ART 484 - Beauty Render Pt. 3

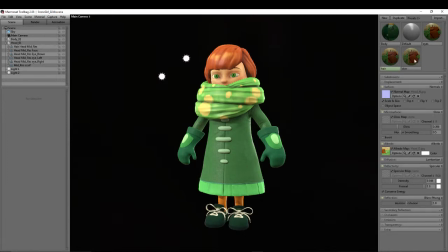1424s
yeah so all I have is normal map and I'll be doing these because I haven't done the other ones yet okay
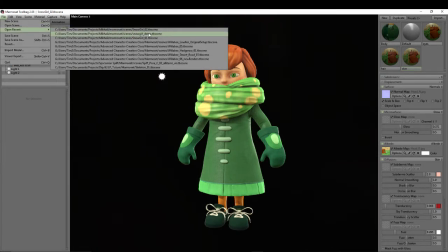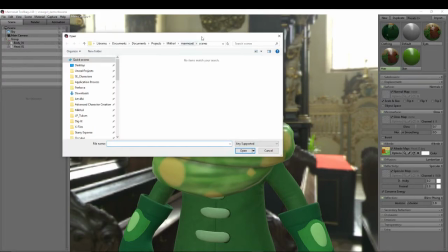1436s
so normal map uh marmos uh i gotta go back to maya for that source images in
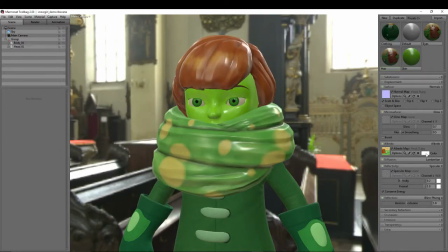1445s
here and i think that's it uh so i'm gonna have to work around with my uh settings gloss is too high right now i just want a little bit of gloss oh yeah and for now i forgot to actually
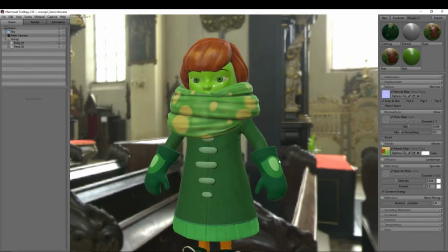1459s
tell you what it is so basically what it is is sort of a fall off around the edges it's really nice to have it just kind of sets things apart it's almost like a free rim light that you get you can see if i turn it down what are we looking at right now the hair you can see how like the edges kind of get lighter it's just a nice effect it's particularly useful on cloth
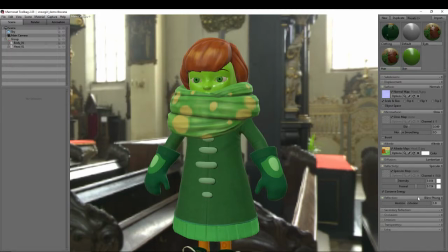1478s
because cloth actually does that a lot of the times like as you look as cloth kind of starts to bend away from you you're starting to see more and more of those fibers kind of layered over top of each other that come off of cloth so it basically appears to make the edge of clothing lighter.
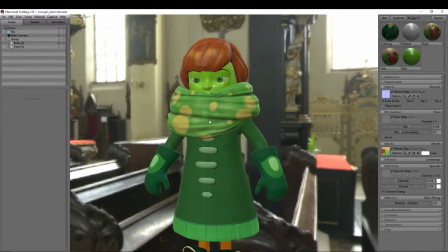1493s
It's not on every kind of clothing but you know like on looser kind of worn clothing you might see that. It just looks nice too. So let's set up the skin. Albedo.
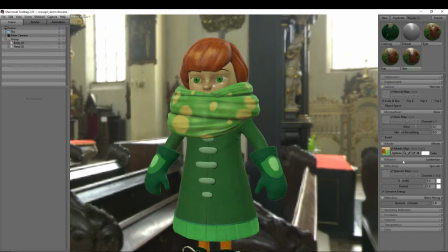1508s
And also I'm going to change this to my diffusion method I want to set to skin. It's going to give me the ability to do subsurface scattering. Set my normal map here, and it's very shiny.
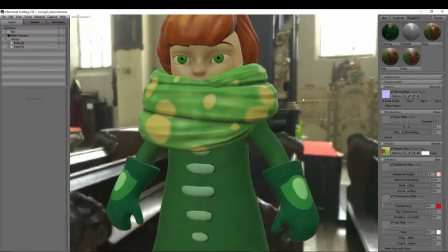1529s
Let's bring the gloss way down. A little bit higher, skin should be a little, you know, especially on the face, there's oils and stuff on the face that make the skin a little bit lighter.
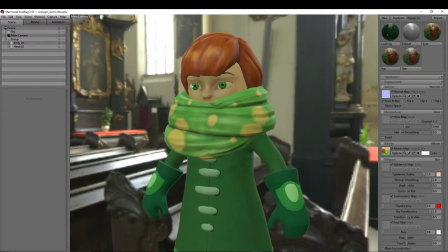1540s
And now we just want to bring a little bit of red into the face to kind of give it that subsurface-y look.
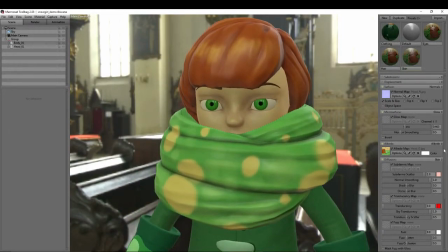1546s
We're already seeing it's looking a little bit waxy, but it's not quite light enough. Let me just make sure, too, that I am... With all these, you want to make sure that sRGB color space is checked for your color. I don't think it matters for the normal map as much. Let's see.
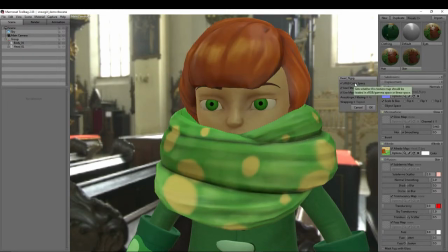1565s
That really changes things a lot. Let's leave that off for now.
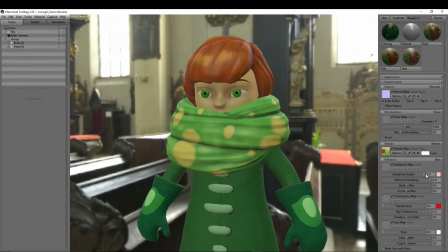1572s
I need to look into that um okay so let's see we have our subdermis scatter our normal smoothing shadow blur there's a lot of stuff in here um i think what we want to do is turn our translucency up yeah so this is just sort of like putting a little bit of blood
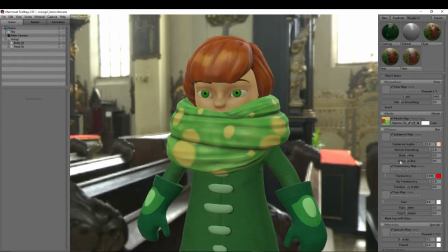1589s
into that flesh um right now her face is just super pale uh and there's nothing going on but we want to add just a little bit of red into that not too much because then she's going to look like she's glowing um we'll keep this maybe like right around 0.08 maybe um
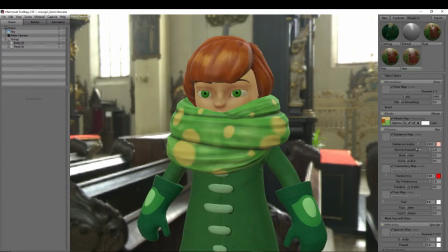1604s
the sub subdermis is kind of be similar but i think it's not quite the same depth let me see what happens if i bring this towards the orange
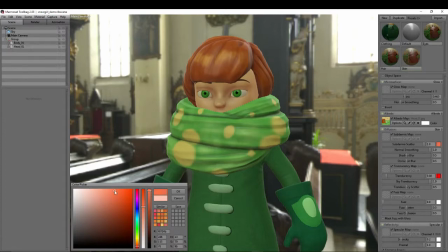1612s
yeah so that seems to be more like a facing ratio thing um i'm
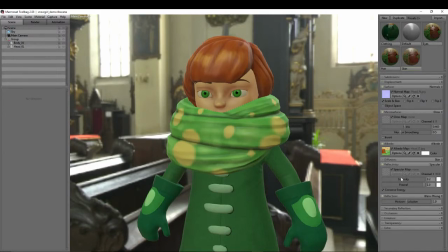1619s
just gonna kind of there's some trial and error involved in this uh that's all there is to it the specular bring this down again just a little bit more just mess with these values to you get something that you like fuzz kind of does the same thing as for now I think but
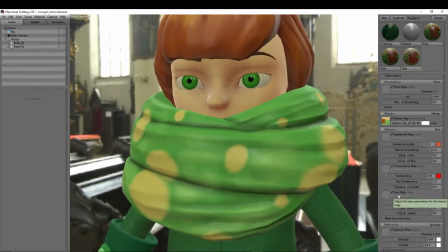1636s
more overall that's kind of nice actually kind of like 0.5 maybe for that here on here
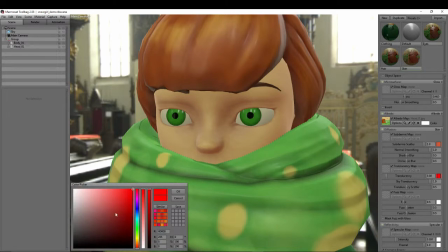1645s
dark in this red a little it's
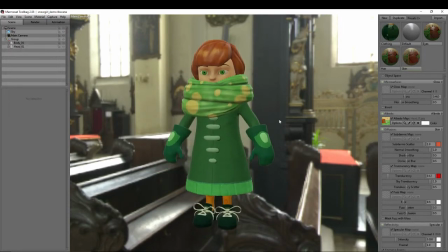1658s
pretty good so now only thing I want to do is add a couple lights.
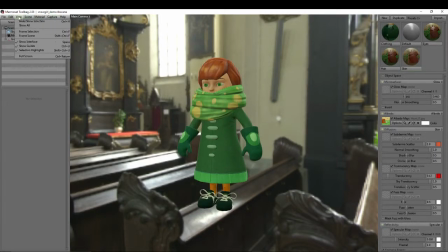1665s
Pretty simple. Just do view, I think, or no, edit. What is it? Scene. All right, scene, new light. We'll call this one.